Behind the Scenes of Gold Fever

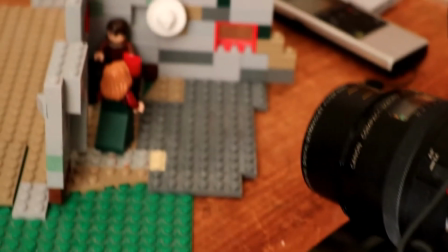7s
The original plot for Gold Fever was adapted from a short story that I had written back in 2016.
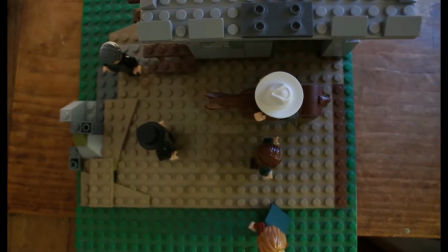12s
The actual set and character design began around the beginning of 2018, with the first scenes being shot that spring.
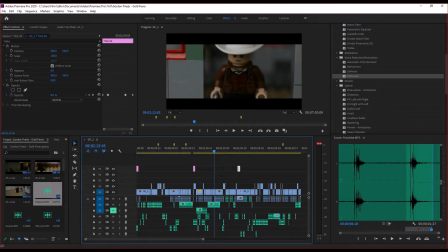19s
The final post-production work took place in the spring of 2020, making this my longest-running project to date.
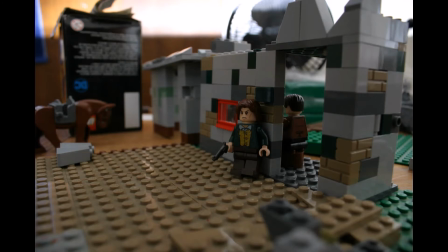26s
The set of the film was very simple, consisting of only 3 walls that would be moved around according to the camera's angles.
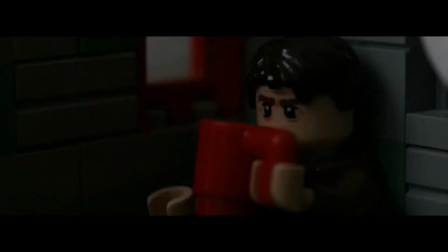32s
This required many tight close-up shots, which helps to make the audience feel more like they are standing in those scenes with the characters.
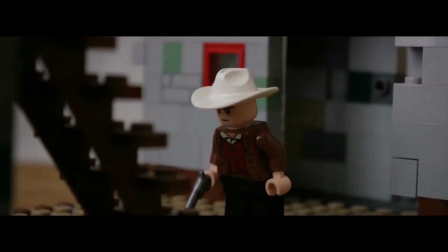40s
The film was probably one of the most challenging so far, but also one of the most fun to work on due to the variety of stunts which I had to pull off.
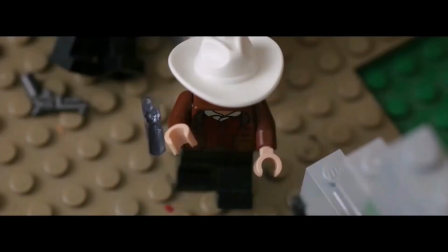47s
People were jumping over buildings, guns were flying through the air, and numerous fistfights occurred. And I hadn't done any such shots before that.
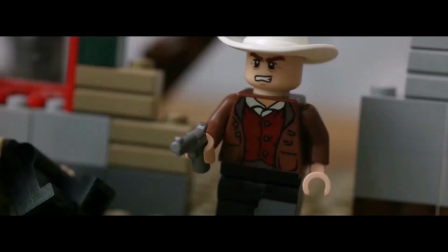54s
For instance, in the shot at the end, when Finley shoots the gun out of the sheriff's hand, the gun is in mid-air for 2 complete frames.
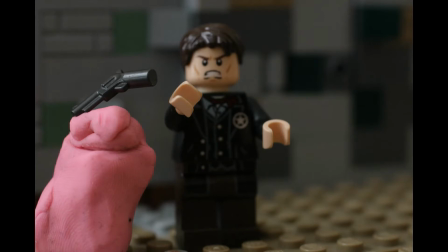61s
Because of this, I had to position the pistol on a block of pink clay. I couldn't use the typical green due to the green in the wall behind him.
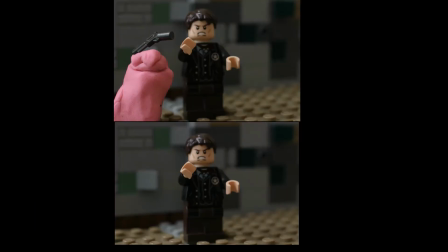69s
Then layer that frame over another which did not contain the gun or the clay.
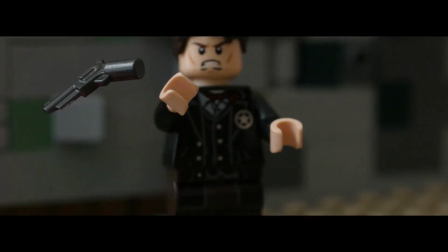73s
I then chroma keyed out the block of clay, leaving only the pistol, seemingly suspended in midair.
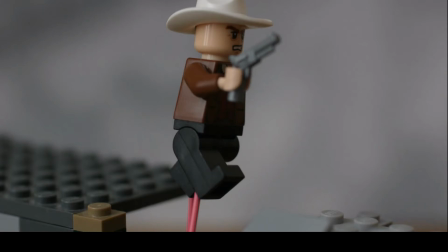78s
I employed a similar technique for the shot when Finley jumps from the roof of one building onto another.
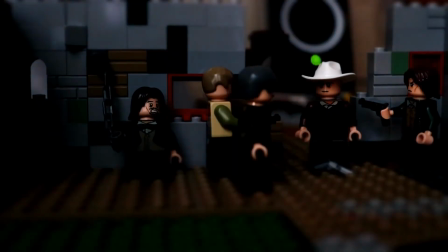83s
But perhaps the most difficult shot was the unmasking of the sheriff. In this scene, the villain, who has been posing as sheriff, takes off his mustache and his wig.
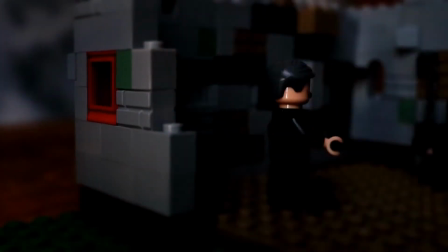93s
However, because the figure's arms cannot bend towards his face, I had to position the camera at such an angle that the clay mustache could jump from his face to his hand without being too obvious.
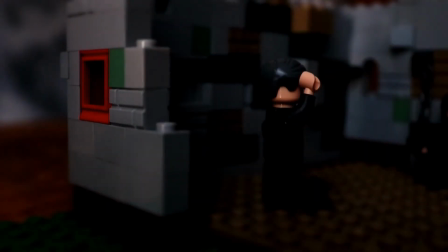103s
Likewise, because Lego hair pieces cannot actually lie on top of each other,
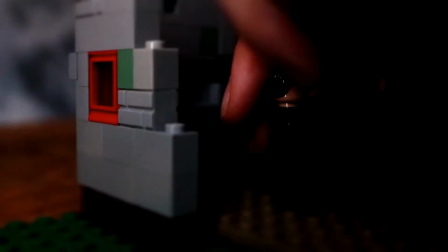107s
I had to replace the gray hair with the brown in between frames, then stick the gray hair onto the back of his head.
I'm not the real sheriff. I'm the man with a claim on your gold, Fickleberry.
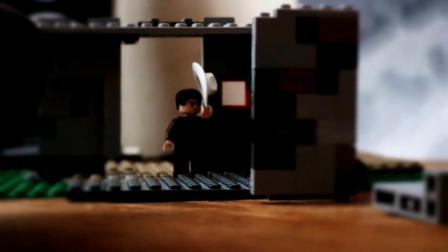119s
Due to challenges such as these, and the overall length of the plot, it took 3 months working every day to shoot the entirety of this film. Over 2,000 frames were used in the final film, and many more were never used.
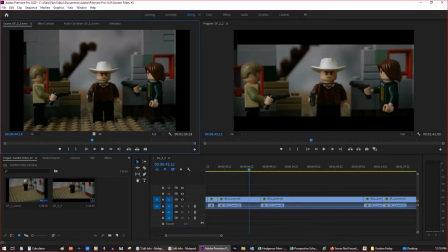132s
After filming was completed, I then began work on editing the footage, as well as smoothing out the script before recording the voiceovers.
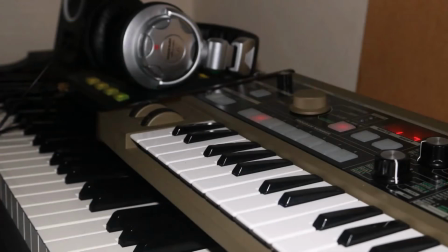138s
I then set to work composing the music on piano and synthesizer.
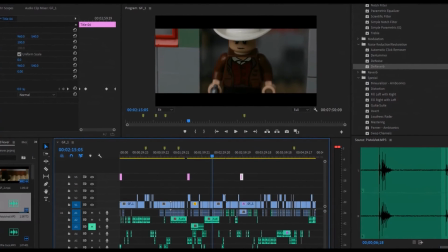156s
Once all these elements were in place, I stitched them all together in the final edit, and after almost 4 years in the works, Gold Fever was complete.
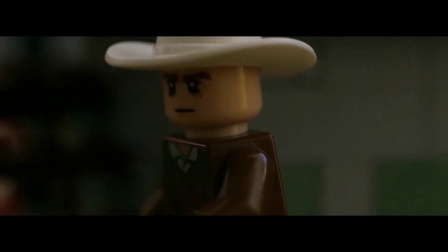163s
In the end, I was really happy with how well this project turned out, more so because of how much work I had thrown into it.
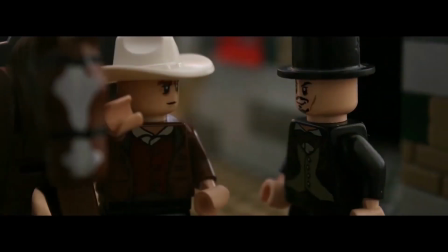169s
It was unusual for me to create a project of this type and length, as my typical content is generally short,
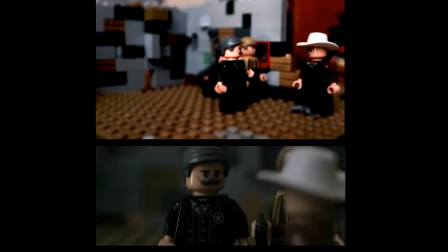175s
and hopefully fun, flicks, whereas this was almost 4 times as long as my average video.
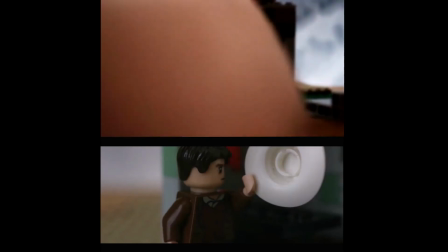179s
While I still plan to create those shorter films, I think that I'm also going to pursue making some longer projects, as this one turned out so well.
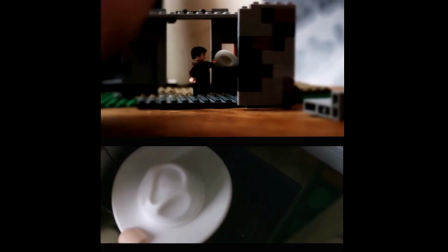187s
With that in mind, if you would like to see a continuation to the story of Gordon Finley, make sure to leave a like on this video to let me know.
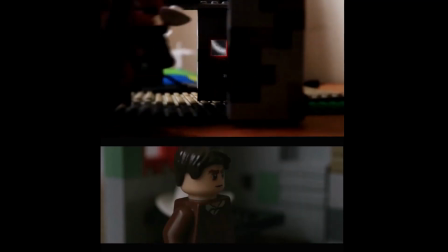193s
That being said, I hope you enjoyed this behind-the-scenes look at the making of Gold Fever. I hope you have a great day, and don't forget to subscribe as I have some more cool projects in the works.